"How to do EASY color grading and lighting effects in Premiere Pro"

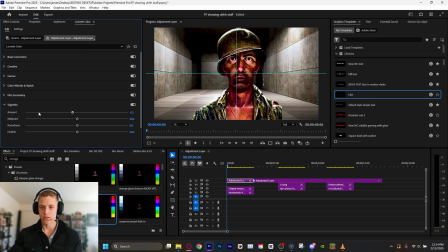[4:08]
We wanna give it a sense of depth. Next thing we'll do is a vignette. You can see what it's doing at the edge there. There's without, there's with.
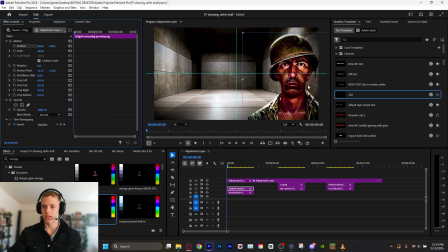[4:16]
Now, the vignette on its own doesn't look like much, but when the images underneath move, it does add some more separation because that vignette shows up on top of them.
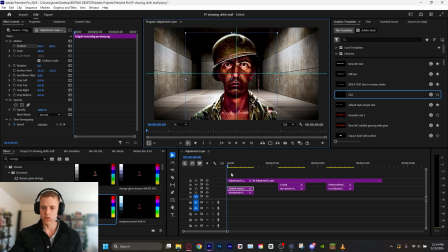[4:23]
And then as they come into the scene, it adds a little more separation if you're moving stuff around and doing animations. Then, you know, we might go into curves and fuck with these. I don't honestly, to this day, don't really know how the curves work.
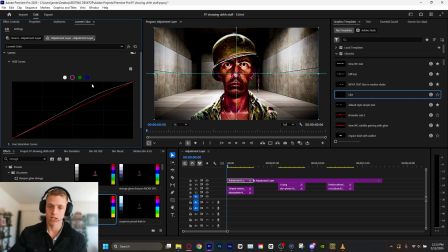[4:34]
I just mess with stuff until it looks kind of cool. That is my entire job in a nutshell. I want to go for more of a red feel, so let's bump these reds up. And this one, mess with that. What happens if we bring the blue down? Let's experiment with that. Makes it a bit more yellow. So yeah, let's drop that just a little bit. Let's go up here, turn this a little more warm.
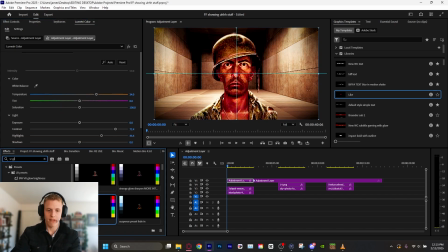[4:53]
Okay, that's kind of cool. Now there's an effect, a default Premiere Pro effect called VR Glow. Go ahead and add that. Boom. What it does is it takes brighter parts of the image and it makes them glow. You can adjust the properties such as the brightness here, the radius, which is the spread.
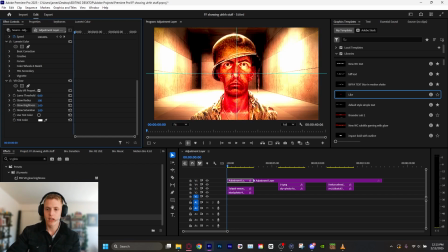[5:10]
I tend to leave the brightness at about 1, but what we're gonna adjust is the luma threshold. So as you can see, the brighter part of the images are glowing first. So the lower the threshold, the more shit it's gonna let in.
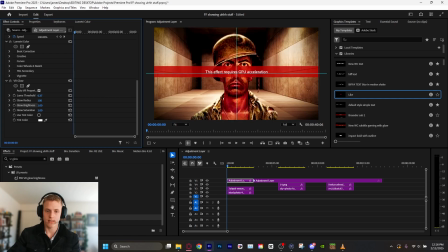[5:21]
If you turn the threshold up, the less stuff it'll let in. If you hold control while using a slider, it's gonna be a lot more slower, so you can get a lot more particular.
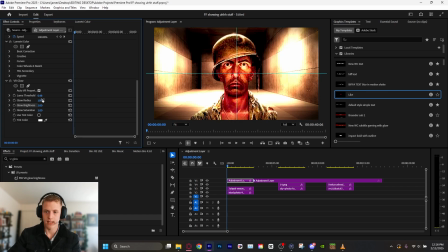[5:28]
I like right up to this point. Let's turn that radius up a little bit so it's a little softer. And you can also turn up the glow saturation. We're going to toggle use tint color. And let's try red. Let's see how that looks. And not liking it. Let's do more of an orange color.
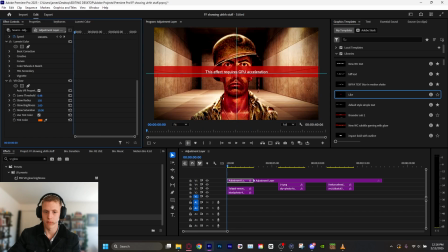[5:44]
That's better. And let's turn that saturation up. Cool. There is before, there is after.
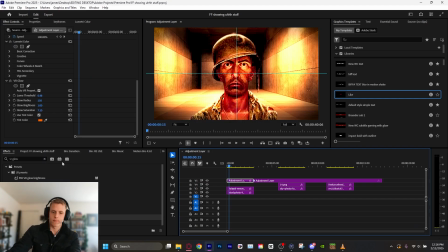[5:49]
How cool is that? Now, we can continue to mess with this. There's an effect in Premiere Cold called VR Chromatic Aberrations, which is what gives us those really cool RGB split effects, as you can see there. It's a bit wonky, and it does it in a VR spherical thing, so the edges, as you can see along here,
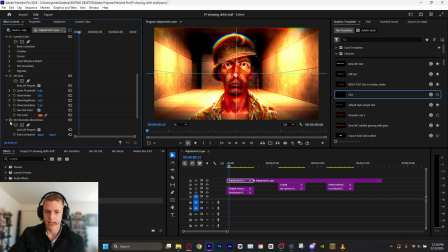[6:06]
are a little distorted, which is why we add that lens distortion to counteract that and to hide it. You also could do this by zooming it up. So let's just do a little bit of VR Chromatic. Let's turn that fall-off distance a lot lower, and the point of interest is where everything kind of warps from.
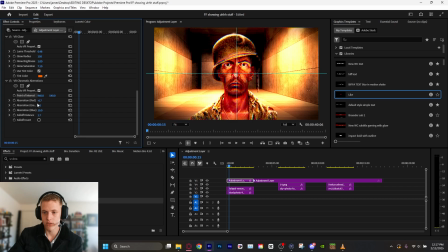[6:22]
We'll leave that in the center. Let's turn that red aberration down just a little bit. So, you know, that adds a little something, not a ton. Maybe turn the fall off distance up just a tad. Cool, there's something. And we can put on some lens distortion. Bam, turn that curvature down just a little bit to hide that distortion from the filter.
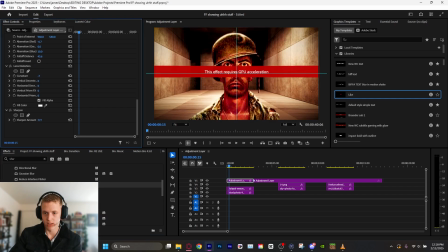[6:41]
Cool. Let's put a sharpen effect on, see what that does if we increase the sharpen. No, a little too intense, not quite what we're looking for.
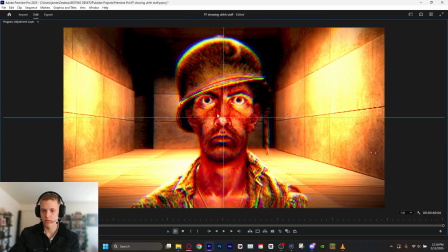[6:48]
This is a very intense filter right here, but this is a before and after.
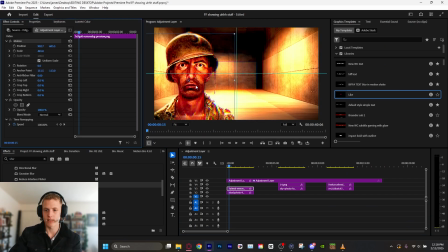[6:53]
Totally changes the mood and the vibe of what we got going on. And now with that lens distortion, you'll see he distorts at the edge when he gets to the edge of the camera, which is kind of cool.
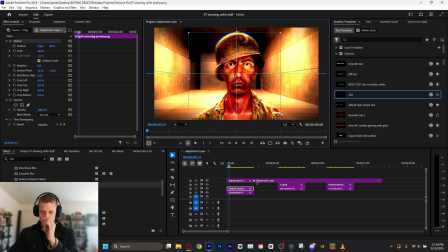[7:01]
So look at that. Very interesting. Now let's see, how does it look above this thing?
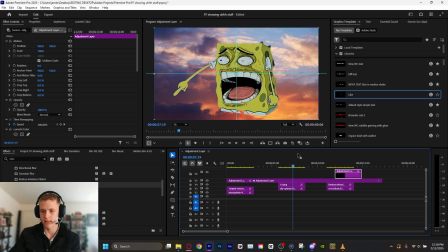[7:06]
You know, a little too powerful because this is a much brighter image. How's it look here?
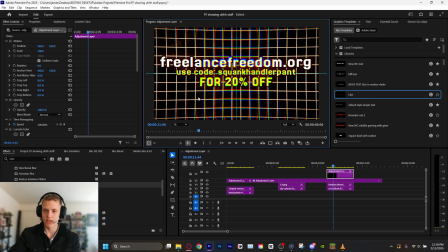[7:10]
It doesn't look good on this one because there's a lot of nice, crisp, sharp lines on this text and in that background. And when it's like that, that's just gross. Let's add a Gaussian blur, see if maybe we can repair that just a little bit.
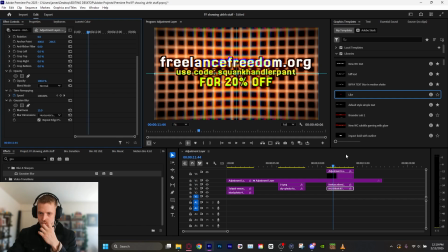[7:21]
Let's Gaussian blur the background just a tad. Yeah, that is not a very pretty effect for this particular one, so we're gonna leave that over here.
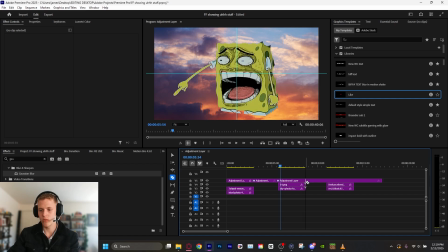[7:29]
We're just gonna leave this here and make a new one for this one that's gonna be probably a lot more subtle. So we're gonna do a few things. We're gonna use another effect on SpongeBob called lighting effects in Premiere Pro, which is pretty sick.
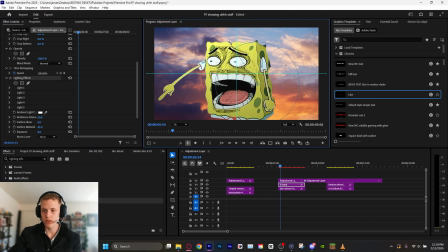[7:41]
If you do this, it puts a light on, which you can see. You know, there's a spotlight you can manipulate and change the controls around. It can be a little finicky sometimes, a little too intense. There's multiple lights. By default, only one is enabled, and I usually put it to an omni light like this, so nice and easy to control.
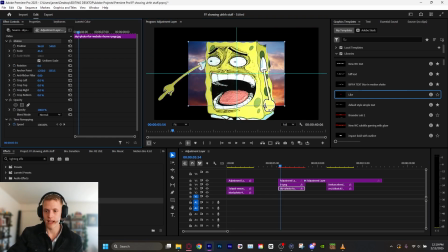[7:59]
As you can see in the background image, the light is coming from back there because the sun is setting.
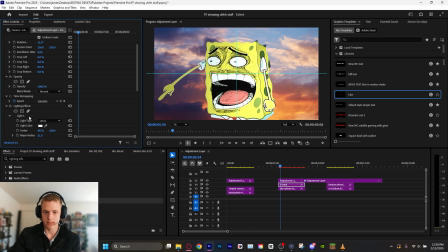[8:04]
Let us move the light accordingly. Let's select, where did it go? There it is. Yeah, move it back here. Bring it in a little tighter. Nice. Just change that light color.